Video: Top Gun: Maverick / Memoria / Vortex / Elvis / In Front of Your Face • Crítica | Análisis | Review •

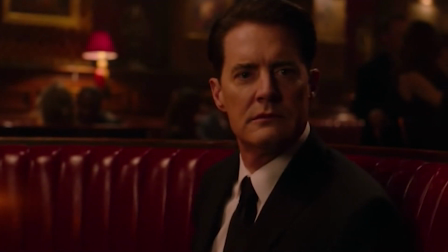El periplo imposible era caminado por un Kyle MacLachlan que,
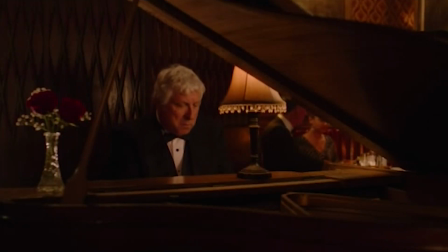como Tilda Swinton, vagaba melancólico en busca de un sonido familiar que le llevara,
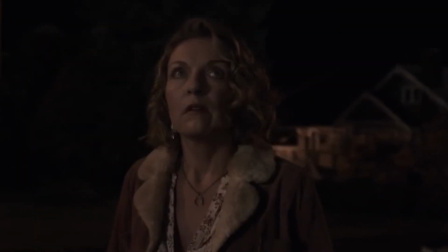que nos llevara, al hogar que una vez habitamos, pero que ya solo existe en nuestra memoria.
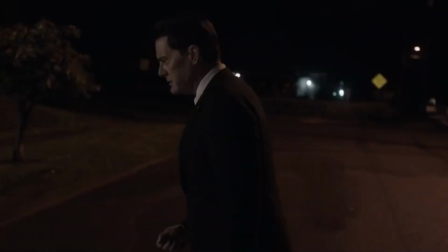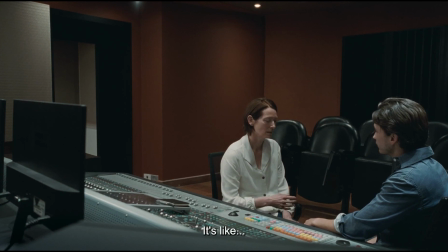Para Lynch, volver al pasado no es una posibilidad. Para un creyente en la reencarnación como Joe, sí.
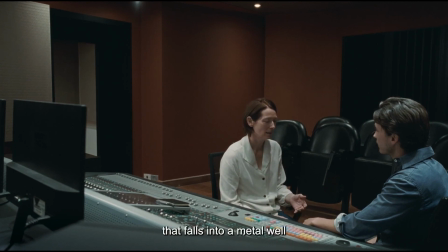De concreto.
El tailandés cree que las imágenes del pasado son también las del futuro, por lo que pueden ser invocadas en el presente, donde las reconocemos como familiares según impactan en nosotros con la fuerza de la primera vez.
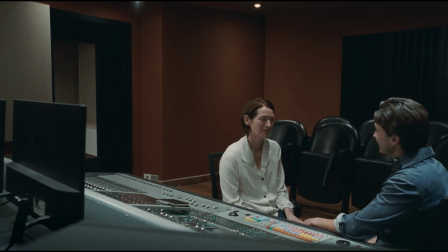La naturaleza relativa del tiempo emerge así con todo su potencial. Cuando es imposible.
No.
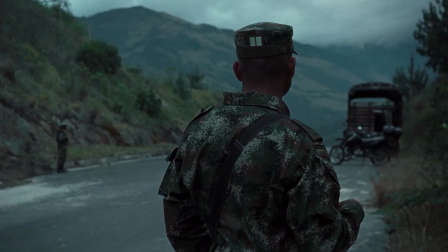Pichapombera Zetacool logra, desde un trabajo histórico con la edición de audio, traer a la pantalla no solo sus vivencias pasadas, también las nuestras.
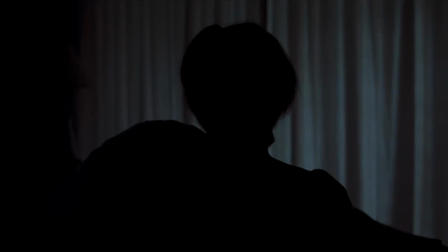No solo su particular corpus cinematográfico, sino la historia misma del cine.
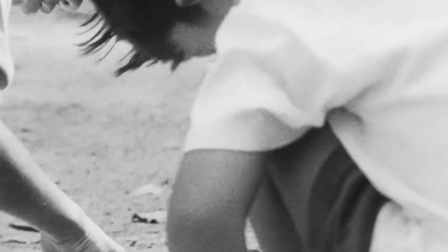Sí, estamos de vuelta, como decíamos, a la experiencia comunal de Mysterious Object at Noon, porque en verdad nunca nos fuimos de allí.
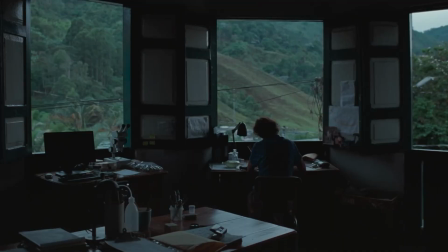Aquella película era el futuro. Si el sublime final de Memoria nos conmueve, es porque nos sabemos de regreso a casa. Porque vivimos plenamente la epifanía que generan unas imágenes que creíamos muertas y que sin embargo siguen muy vivas.
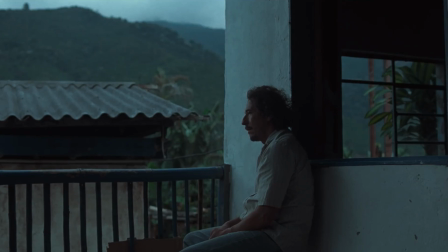Tanto para Joe, deambulante en las antípodas, como para los espectadores, que reconocerán en ellas toda una tradición.
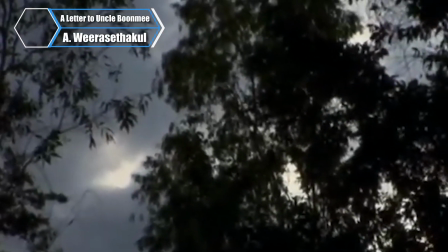Tradición que, por cierto, nunca le fue ajena a este impagable autor.
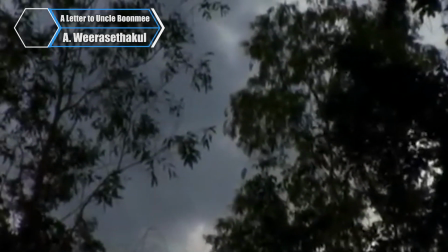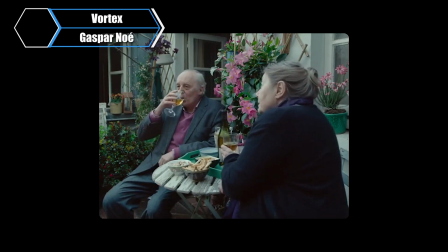¿Pero qué ocurre si esa casa a la que queremos volver, almacén absoluto de los recuerdos de toda una vida, empieza a quebrarse?
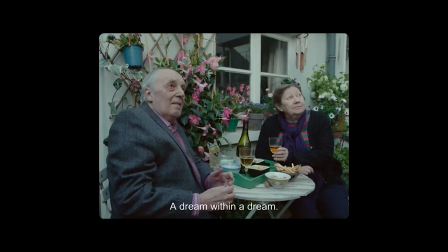¿Qué es de nosotros si aquel lugar deviene en un espacio de divergencias y olvidos? Gaspar Noé entrega una gran película articulada sobre estas cuestiones.
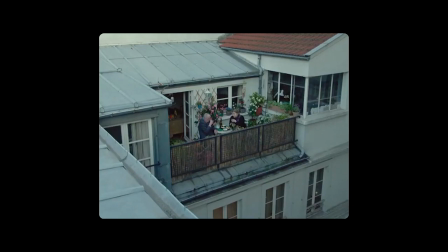Una cinta de bella precisión en la composición, repleta de instantes virtuosos,
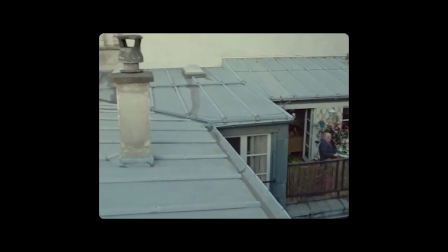que dejan al espectador preguntándose cómo se ha podido realizar un trabajo de cámara múltiple tan fino y elocuente,
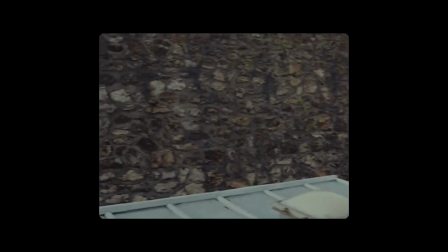donde las dos cámaras en rodaje simultáneo se separan para nunca más volverse a unir,
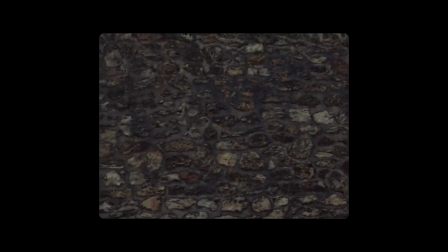por más cerca que estén la una de la otra.
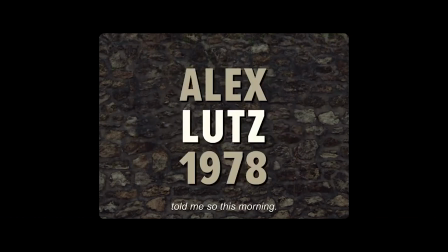Decía un protagonista de La Sublime, El viento de la noche, de Philippe Garrel, que una persona es solo media, y que únicamente era una entera cuando amaba a otra. Vortex parece recuperar esa idea para llevársela a su terreno dramático. Aquí, la pequeña gran pantalla, en formato 1.33, da cuerpo a una vida en pareja que se apaga por cuestiones de edad.
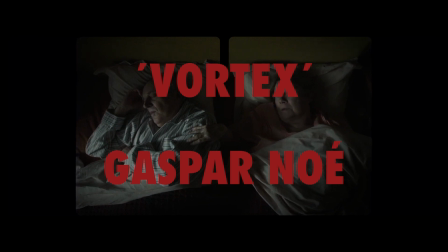Una vida menguante que, de la noche al día, es dividida, acabando con ese amor que unía, destinado ya a ser otro recuerdo más.
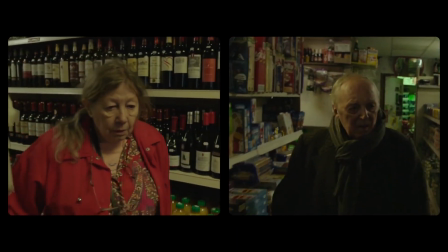Las cámaras separadas ya no vuelven a fundirse. Se acercan y se alejan.
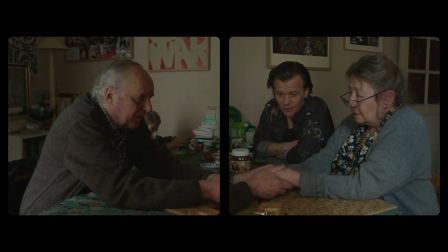Se tocan con cariño o se molestan, hasta que una de las dos pantallas se va finalmente a ese negro siempre presente en el cine de Noé, de carácter nihilista.
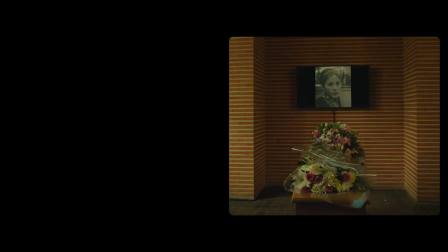La memoria personal de François Lebrun, todo un mundo de imágenes, desaparece con ella, no sin antes haber generado nuevas memorias a su alrededor.